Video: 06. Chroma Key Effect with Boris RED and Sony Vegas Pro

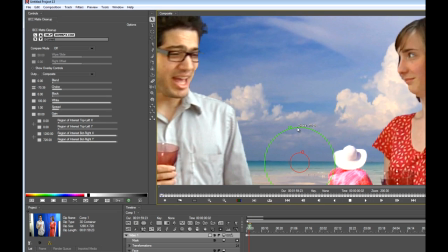4:24 so you can see if I wanted to I can really you know go all out and choke the hell out of these guys but that sounds violent and
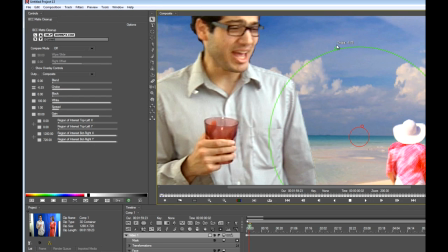4:32 wrong so let's just do a little bit of a choke here and blend it up just a tiny bit.
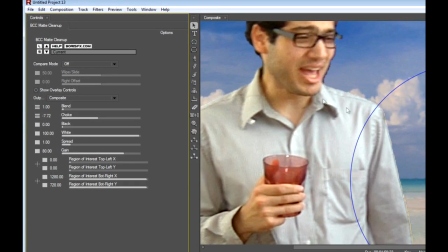4:39 You know, I'm just going to enter in a value of 1 so that the edges are blended.
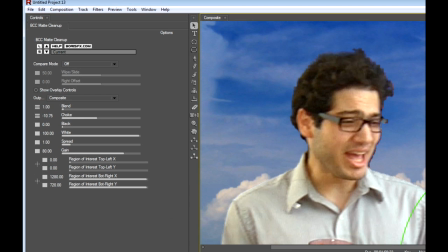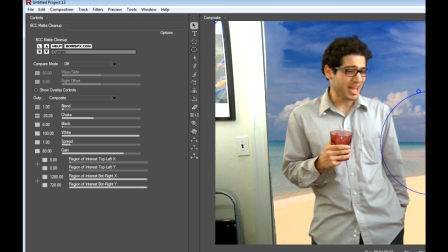4:51 Okay. So, we're off to a great start here. Next, I'm going to apply some color correction.
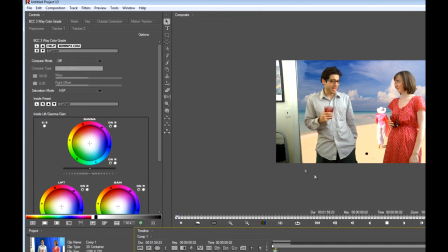4:59 The foreground is much darker than the background, so we could fix that a number of ways.
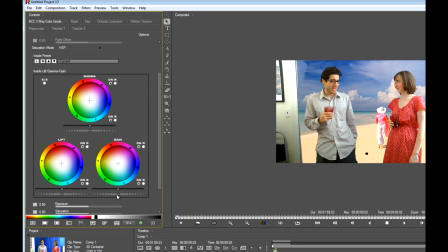5:04 The Thruway Color Grade is a new filter in BCC7 and Red 5, and it lets me adjust the highlights, mids, and shadows all separately so I can boost the exposure
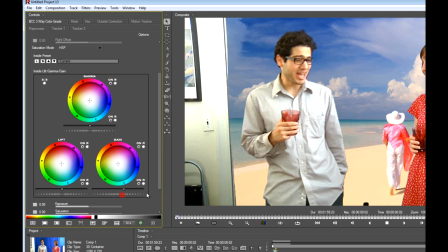5:17 independently on each channel which is what I want to do here.
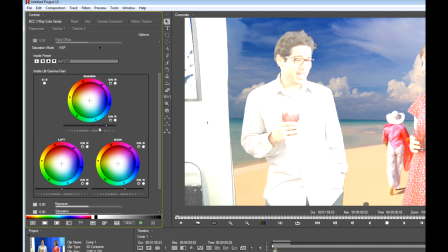5:23 Specifically I want the mids to be a lot brighter.
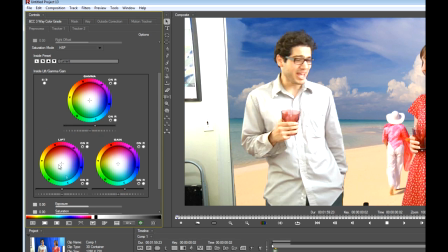5:27 I've got this nice fine-tuning slider underneath the main slider for subtle effects and bring down that just a bit too. Going to make it just almost overexposed as she is just, you know, barely not overexposed so we should match. The shadows should also come up a bit.
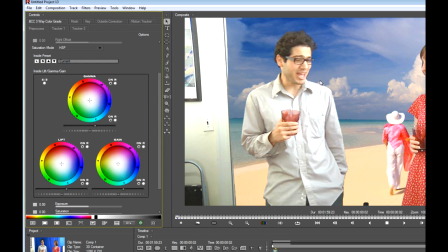5:50 Okay, that looks good.
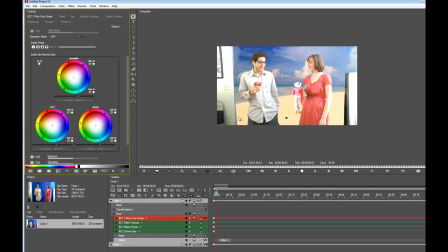5:52 So there is something I maybe could have done earlier which is to get rid of the walls that are still visible,
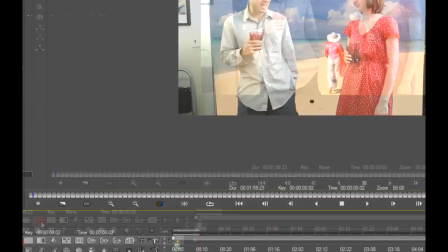6:00 a veritable elephant in the room. So I'm going to use Red's pen tool and just kind of mask out that area.
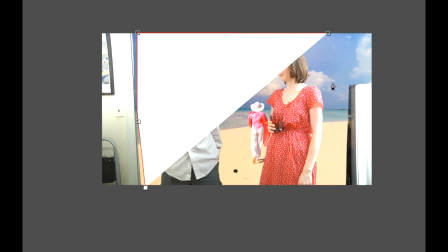6:09 Now the nice thing about red is that it gives you a lot of different ways to create masks and isolate foregrounds and backgrounds.
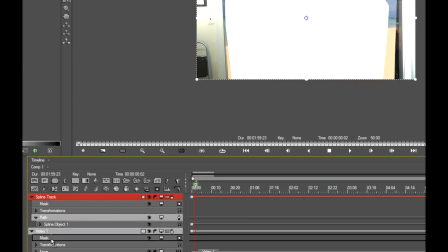6:18 My actors don't move much so a static mask should be fine, but if I need to move it I can.
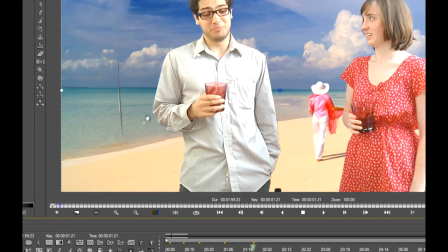6:27 Oh, see that right there?
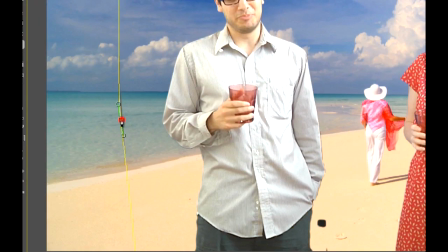6:28 So if I just select the mask again it will automatically keyframe the change Right there.
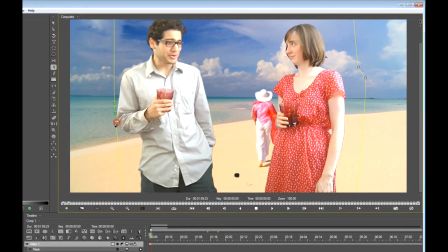6:37 I just barely made it. Look at that.
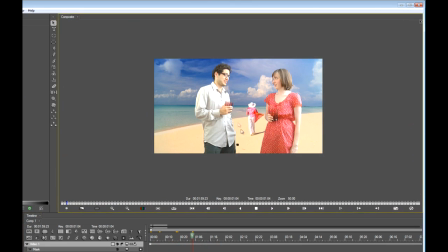6:42 Good. Okay, so now we can look at the whole picture, and we can see that it is much better than it was before.
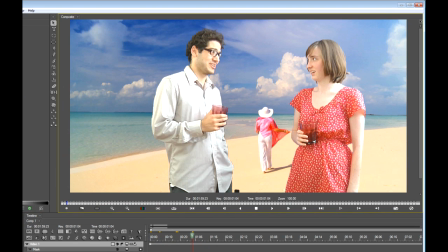6:49 There is a couple other things I'm still going to do to make it even better.
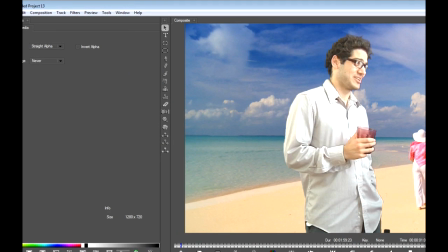6:54 So the first one is I am going to add a light wrap effect.
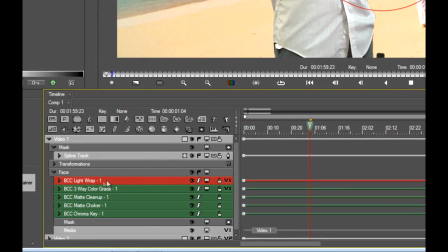7:00 That's going to help blend the background and foreground. So if I select a background here, video 2,
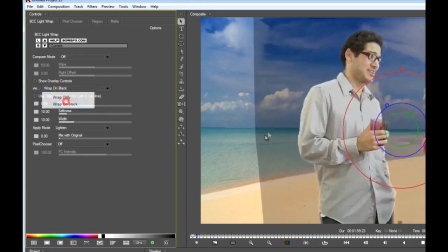7:08 and go back into it, what a light wrap does is it actually helps you bleed your background onto your foreground.
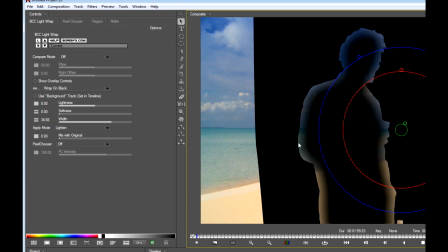7:16 So you can see I'm pulling the actual background video onto the foreground there.
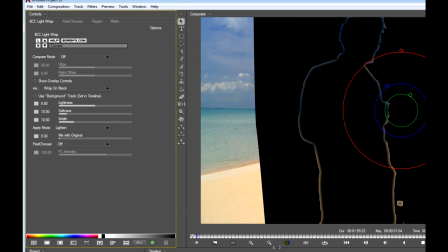7:22 That's cool, but let's reset that. We don't want this to be in your face.
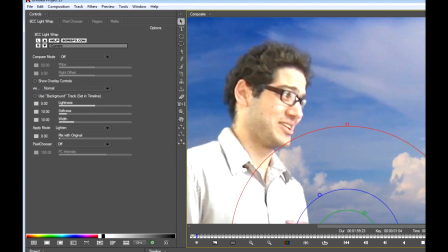7:27 We want it to be a subtle effect. it. We want it to be felt and not seen in a sense.
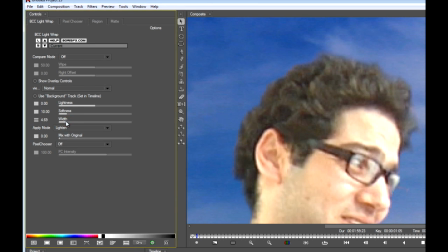7:34 Okay, so we can probably make it less wide, and that's really all we need to do.
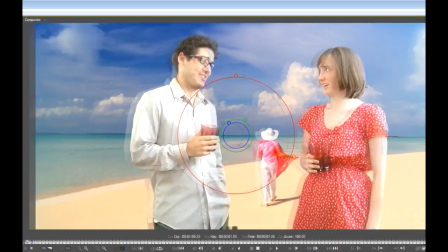7:42 Go back out. So if I toggle that on and off, you can see the effect that it has.
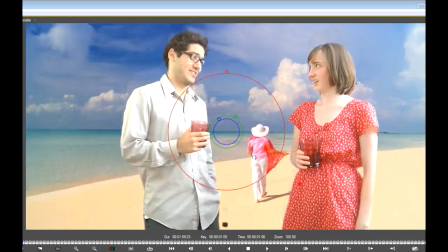7:48 It's a really useful blending tool. Check out the difference it makes over here.
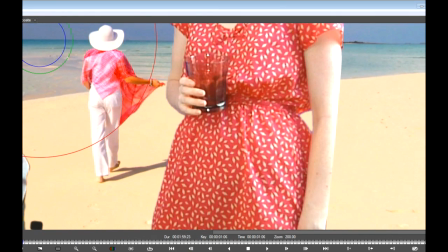7:54 So that's with it, and that's without it. So very nice change.
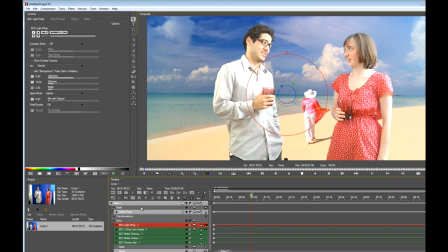7:59 All right, there's one more thing I want to do, and it's kind of a little bit of overkill, but you might need to do this on your shots.
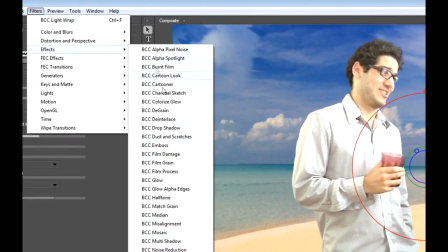8:07 I'm going to apply a match grain effect.
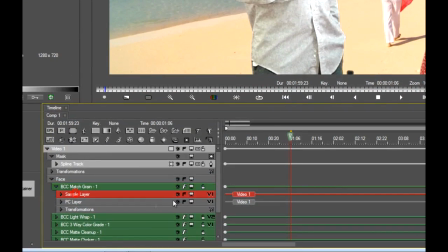8:10 So match grain lets you take basically film stock and match it to any other footage that you have.
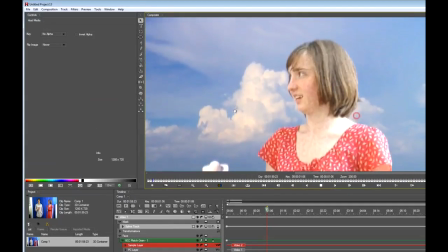8:18 So in this case, you can see an exaggerated effect here,
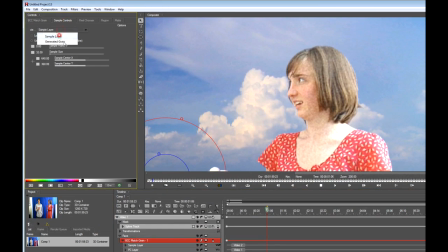8:23 But what I'm going to do is select the sample from the background,
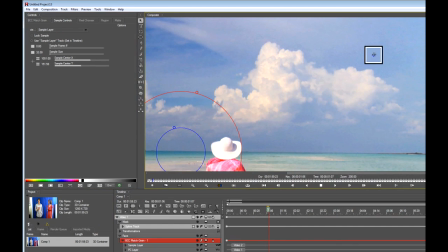8:29 which I think has the most even amount of grain right here.